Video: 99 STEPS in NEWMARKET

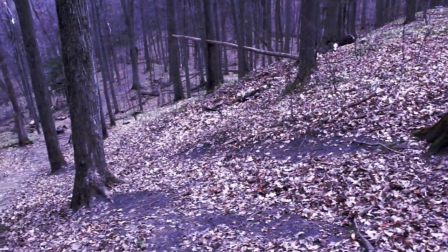So is that private property over there? Yeah, probably, but this goes like, it goes fairly deep.
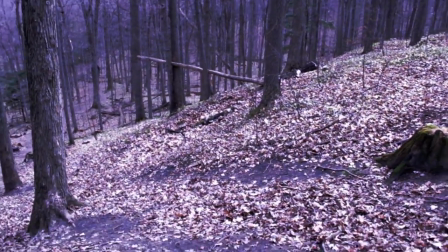Like you can walk for an hour.
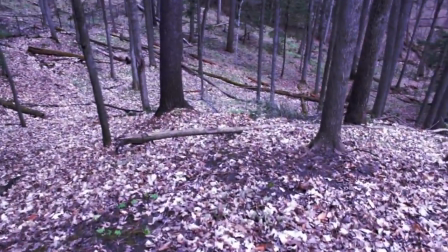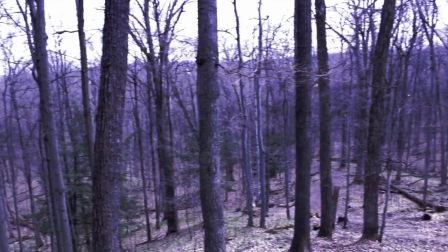There's like little areas where people's backyards come down,
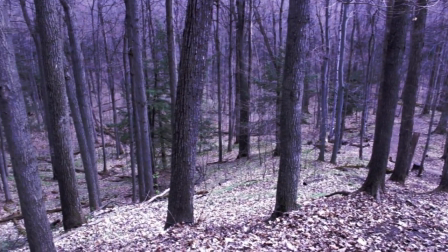or you can see the top of their fence or something like this, but for the most part you can get to some pretty excluded spot.
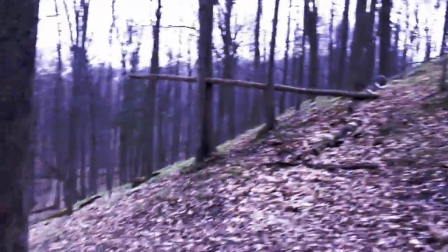So as long as I avoid the marked trees and keep an eye out for garbage, this should look pretty wild.
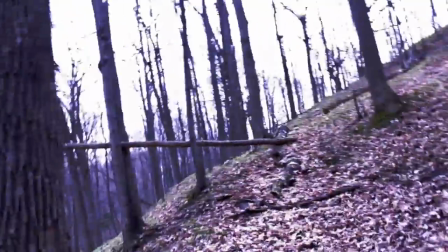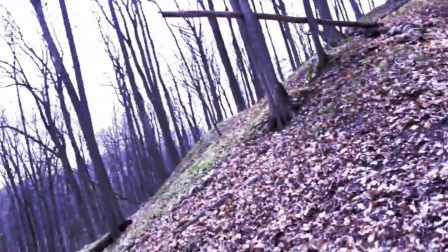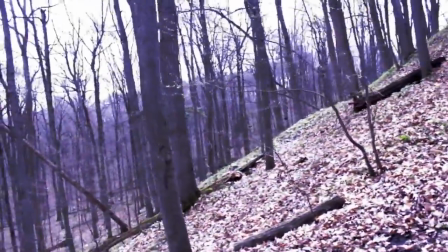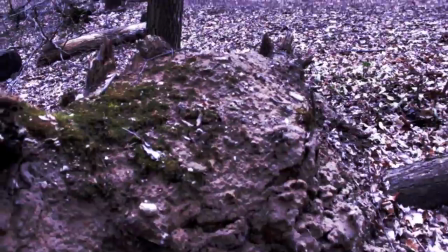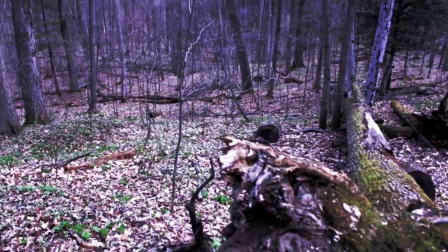What I like about it is it's perfect for the over-the-shoulder shot when
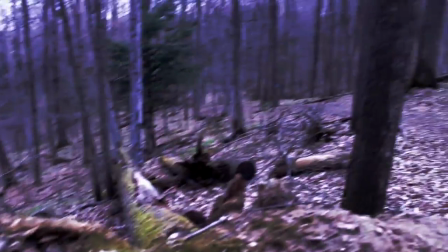you and Chrom are setting up to shoot pumpkin
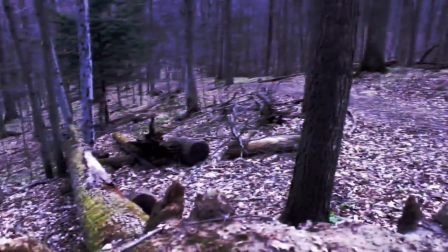because you get these nice long views so
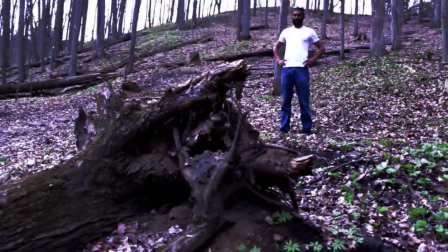maybe have you and Krom sort of set up here taking the shot
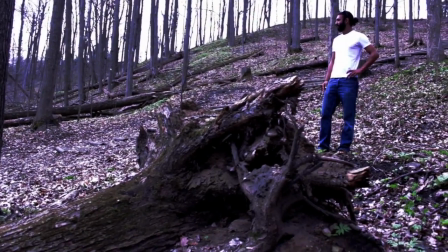and you can
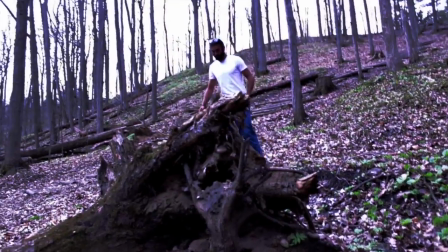be like leaning up against this fallen over tree what
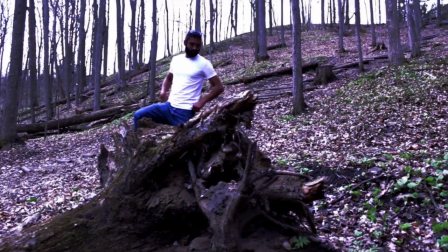do you think? Yeah, it's good. Yeah, we can have the gun there.
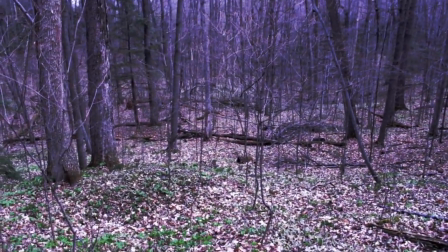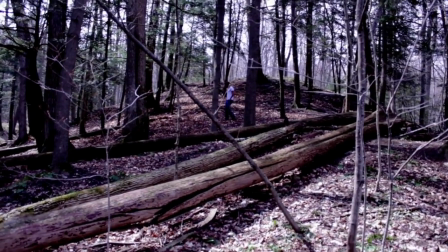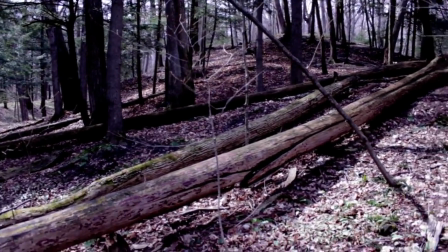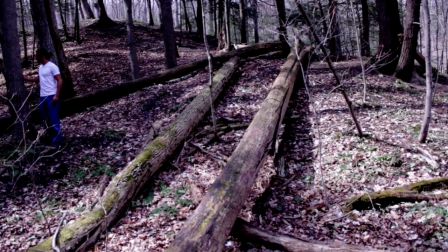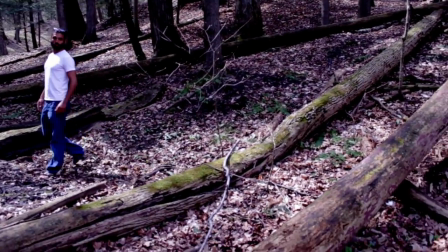I like this area because the fallen trees offer a lot of different angles.
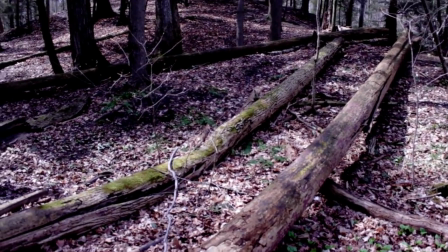But the thing is, I like the idea of having something to lean the gun on.
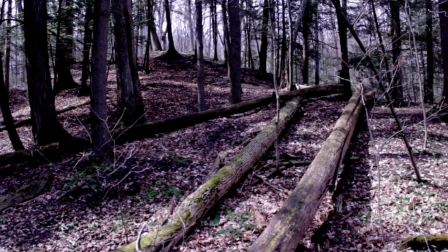well it's not really on on top of but he can be leaning against the tree up there
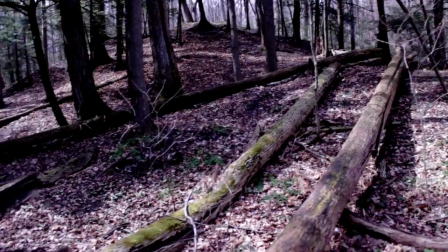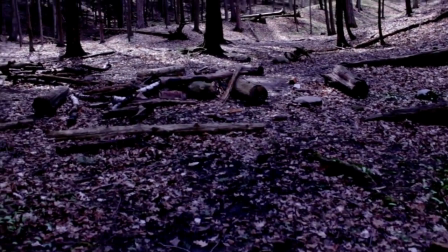well i've always i've seen lots of fire pits i don't know how legal it is but um
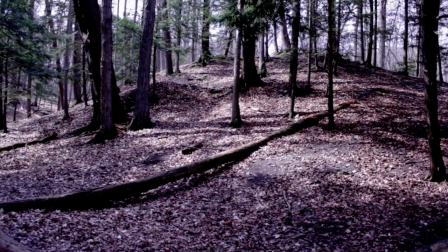are you thinking of we've crashed yeah because he's trying to get one going yeah i
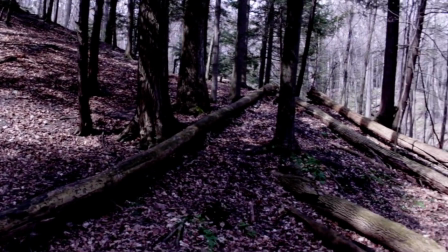don't know does he do you get it going no he doesn't but uh i'm
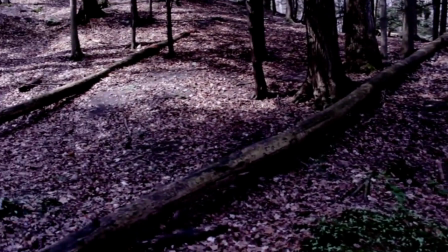just curious like here's an old fire pit And there was one back at the top where we were.
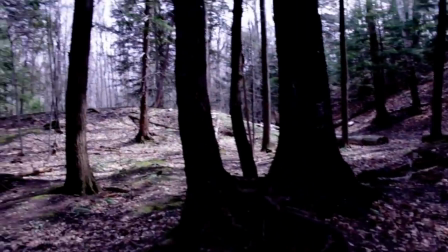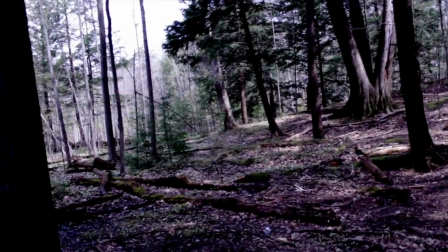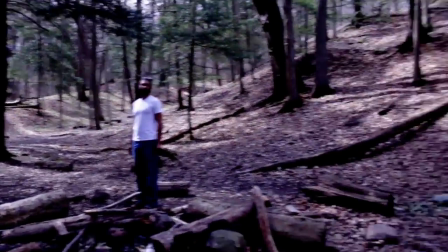Now this is the spot, I think this is it, where we shoot the scene.
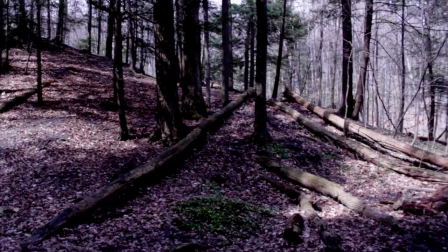Surrounded by elevated areas, so we can either use that hill or that one of those hills.
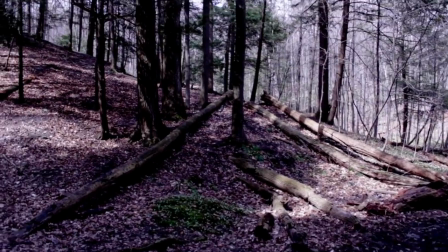And I just love the way the trees are crisp, you know, you've got a log going down there, two logs going down there.
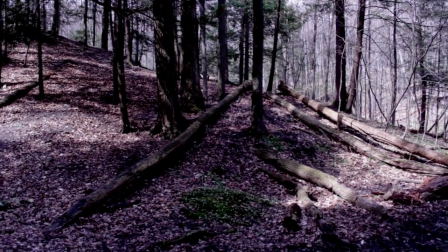It really creates nice composition. it. This is it.
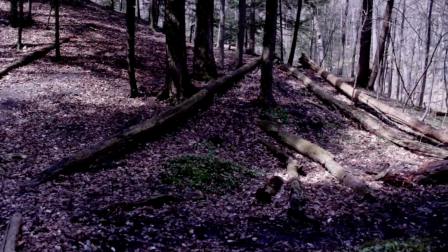I like it. Good call.